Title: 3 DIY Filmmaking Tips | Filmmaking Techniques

Hey what's up guys I'm Anthony with Vidivo and I'm gonna give you a few more tips on how you can improve your filmmaking right at home. Now I think it's but just about every single day I see a new gadget come out that's supposed to improve your filmmaking, get you those crazy shots that you've always wanted and make your work look like it was produced in Hollywood.
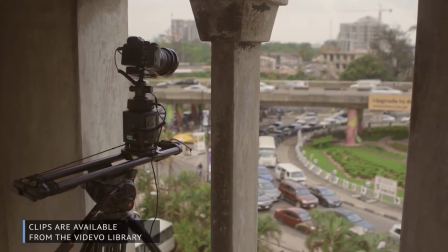0:18 Whether it's a dolly, a new gimbal, or even a drone. So what I'm gonna do today is show you ways that I've incorporated some DIY techniques to my own personal projects and show you you don't really need a large crew and you won't need the biggest, greatest, latest piece of gear to pull off these camera moves.
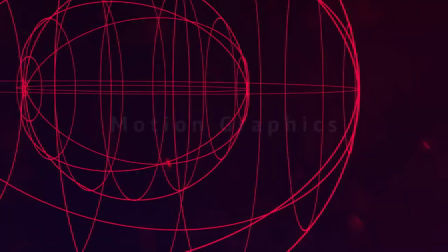Honestly, the easiest way to add some production value to your project is by adding some camera movement. This is usually done by either a gimbal or a dolly, but sometimes we just don't have access to that and we don't have the crew necessary to man those things. So my quick solution is a skateboard. Anytime that I'm working on a project that I know I probably want to add some movement to I pack a skateboard into my car A skateboard
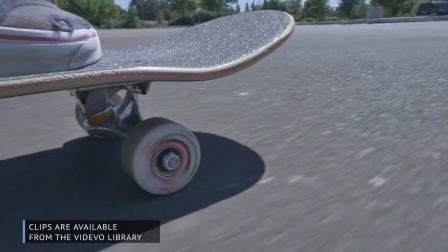1:12 is so common You probably have someone on your cruise able to ride one and they're so cheap that you may also just have one sitting in your garage Or a friend may have one just sitting in the back of your truck.
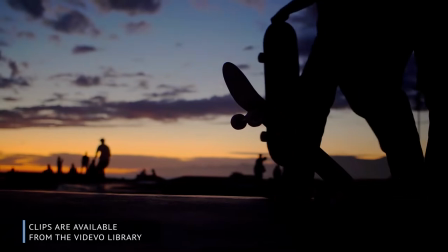1:22 It functions the same way as a dolly It's got four wheels that can stay fairly stable and Provides you basically unlimited
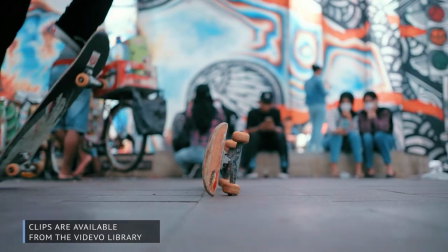1:30 track movement for whatever shot you're trying to accomplish The problems you really run into are that you have to know someone or be able to ride a skateboard yourself.
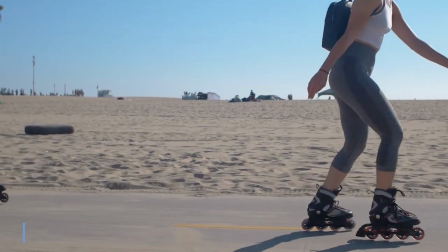1:39 Now this can also be done with roller skates or any other kind of movement where you're able to control the camera with your arms and control the other part with your legs.
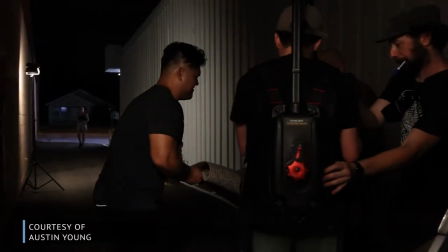1:48 On a lot of my own shoots what I do is I hop on the skateboard and I have a friend or a grip or someone else that's
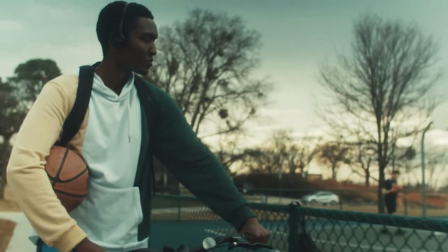1:54 able to stabilize me and move me as I am able to focus on getting the shot and just staying on the skateboard.
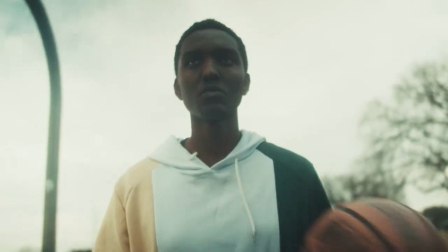2:00 This helps quite a bit and it's able to just be accomplished by two people There have been many other projects where I am just a solo shooter
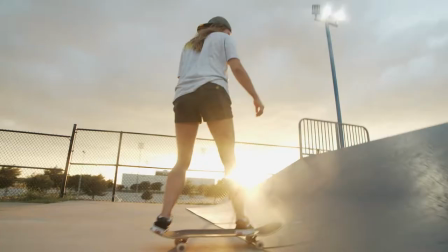2:07 and I am able to hop on the skateboard Ride around and get these really cool dolly or tracking shots that I wasn't able to accomplish just handheld or even with a gimbal Another little tip is to keep a small piece of wood in your car for that shoot multiple times It saved
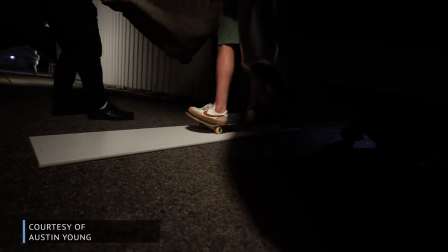2:21 me where we had too much gravel We had to shoot in the grass and I put down a small maybe three-foot piece of wood and I
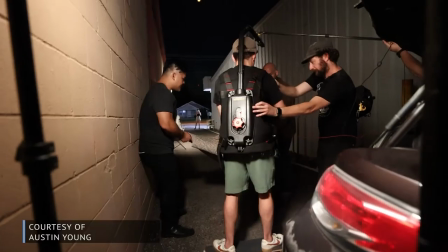2:28 was able to move back and forth on the skateboard on that rather than putting the skateboard in the grass or the gravel where it would have been bumpy and ruined the shot. Another common situation is shooting scenes inside the interior of a car. This poses a few of its own challenges. You can't really control the lighting or the scene of where you're shooting, especially if you're driving around town. The scenery might change from street to street and you don't really have a lot of control over that. Next, you have to fit a bunch of people inside a car whether it's a sound person camera person and the people within the scene next
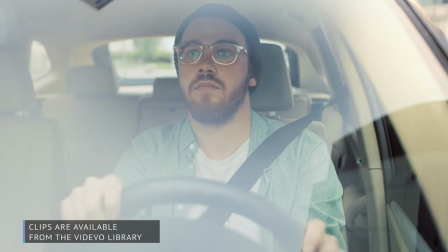2:58 you don't really have a lot of space to work with either you got to mount the camera outside of the car shooting in or you as the camera
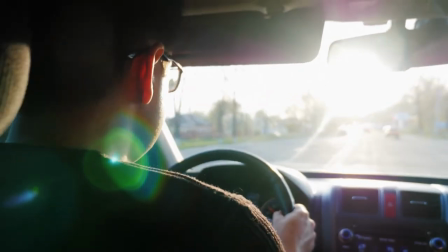3:05 person have to shoot around the tight interior of the car itself now may be hard to believe but you can pull this off at a static location
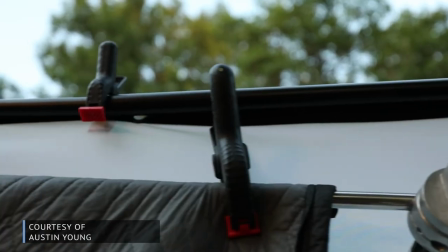3:12 and this solves all the problems that we talked about prior all that you would need is a projector and a projector screen essentially what we're doing
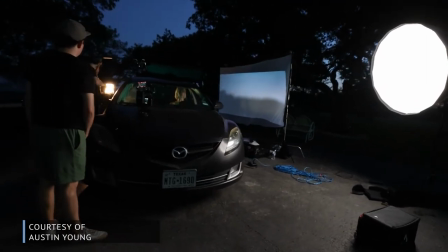3:20 is setting up the projector in the projector screen on the outside windows that we're shooting toward to mimic the outdoor location that we're driving through.
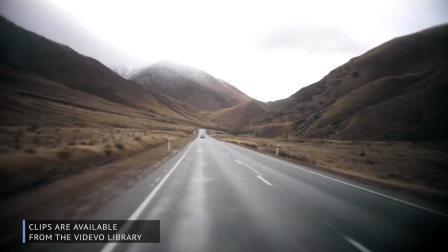3:28 Essentially you're shooting into the projection screen and you would play either stock footage or footage you recorded yourself of the background scenery passing as if you were driving through it.
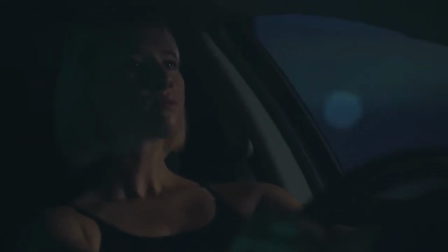3:37 If done well this can actually pass for actual driving wherever that location is but this is actually a real Hollywood technique that you're able to accomplish right at home. The thing I love most about this process is the control. One, I can control the lighting that's specifically hitting our subjects on screen.
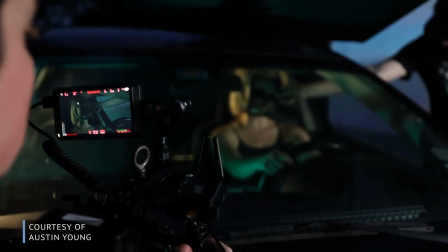3:53 Second, we get nice clean audio where we don't have to worry about the road noise, the car noises, and things of that sort. And lastly, I can choose my camera angles very specifically rather than working in a tight confined area and we're able to shoot outside the car in without having to worry about mounting the car and maybe having it fall off and ruining the whole shoot.
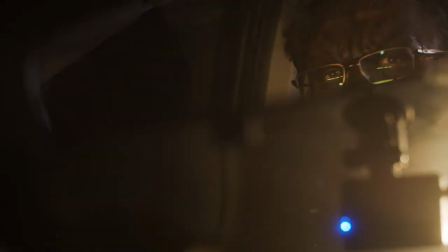4:14 A good tip for lighting the stationary kind of car movement is taking some lights and moving them back and forth across your subjects.
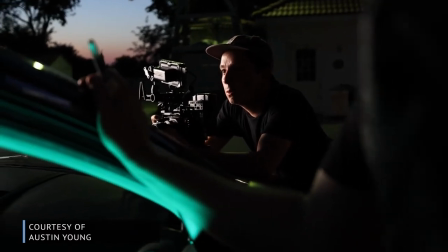4:21 This gives the illusion that the car is actually driving past lighting sources rather than in a stationary position. Lastly, I've always wanted to own a drone but never really had the situation in which it made sense to buy one. So if you're ever in a pinch you can do what I like to call camera on a stick. essentially what you should do is take your biggest beefiest kind of light stand you have and screw your camera in as if it was going on to a tripod plate.
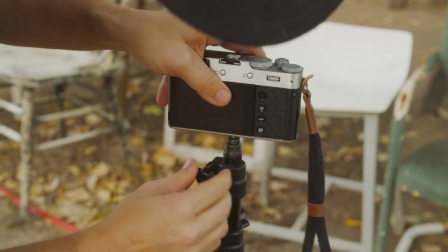4:48 Now similarly as you would do if you were extending a light on this light stand all the way up you do the same thing with the camera.
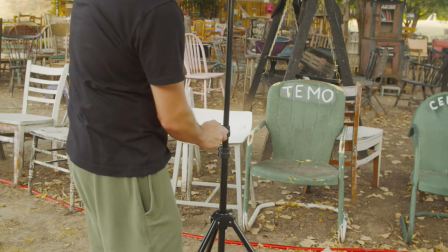4:55 Most light stands go about 10 feet tall so you'll be getting a shot about the same height. Now very carefully what I want you to do is take that light stand and lift it up and walk around the scene that you're wanting to be
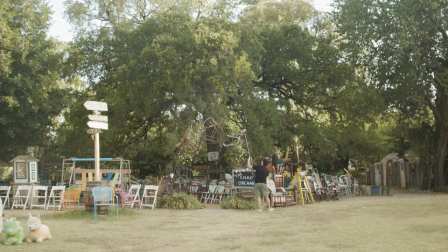5:08 filmed obviously this is a little bit unsafe for the camera so please proceed with caution if you're worried about your light stand breaking or you don't have the biggest beefiest light stand available then i would avoid this completely but if you have the opportunity to use a small mirrorless
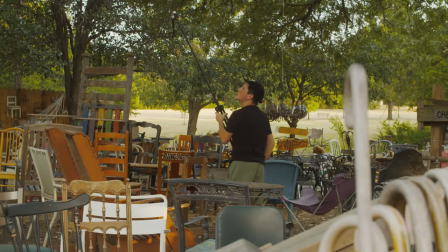5:25 camera a c-stand or just a nice beefy metal light stand this could be a good option to replicate a drone shot now as a tip i would use a pretty wide angle lens anywhere between a 16-24mm just to ensure that your framing is good on what you're filming because you're not going to be able to monitor exactly what the camera is seeing.
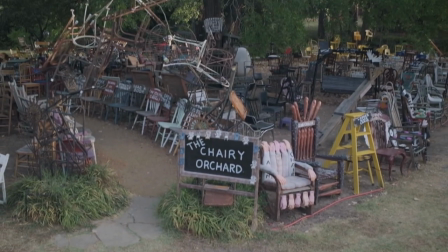5:44 So after some stabilization in post and maybe some cropping and reframing, you should have a shot that closely resembles what a low-flying drone would look like.
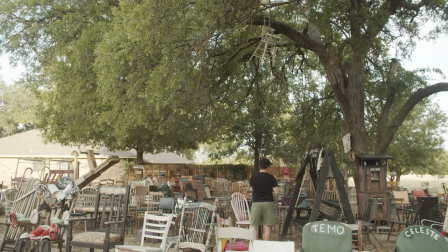5:53 You may not want to put your camera on a stick and put it up in the air, but I think just having the mentality of the DIY filmmaking and problem-solving aspect is a good thing to add in your filmmaking techniques and hopefully you'll find your own unique way to incorporate DIY filmmaking in your own projects. Well thanks for watching I hope you learned something today I'm Anthony with Vidivo if you have any questions feel free to leave them in the comments follow me on Instagram until next time see you later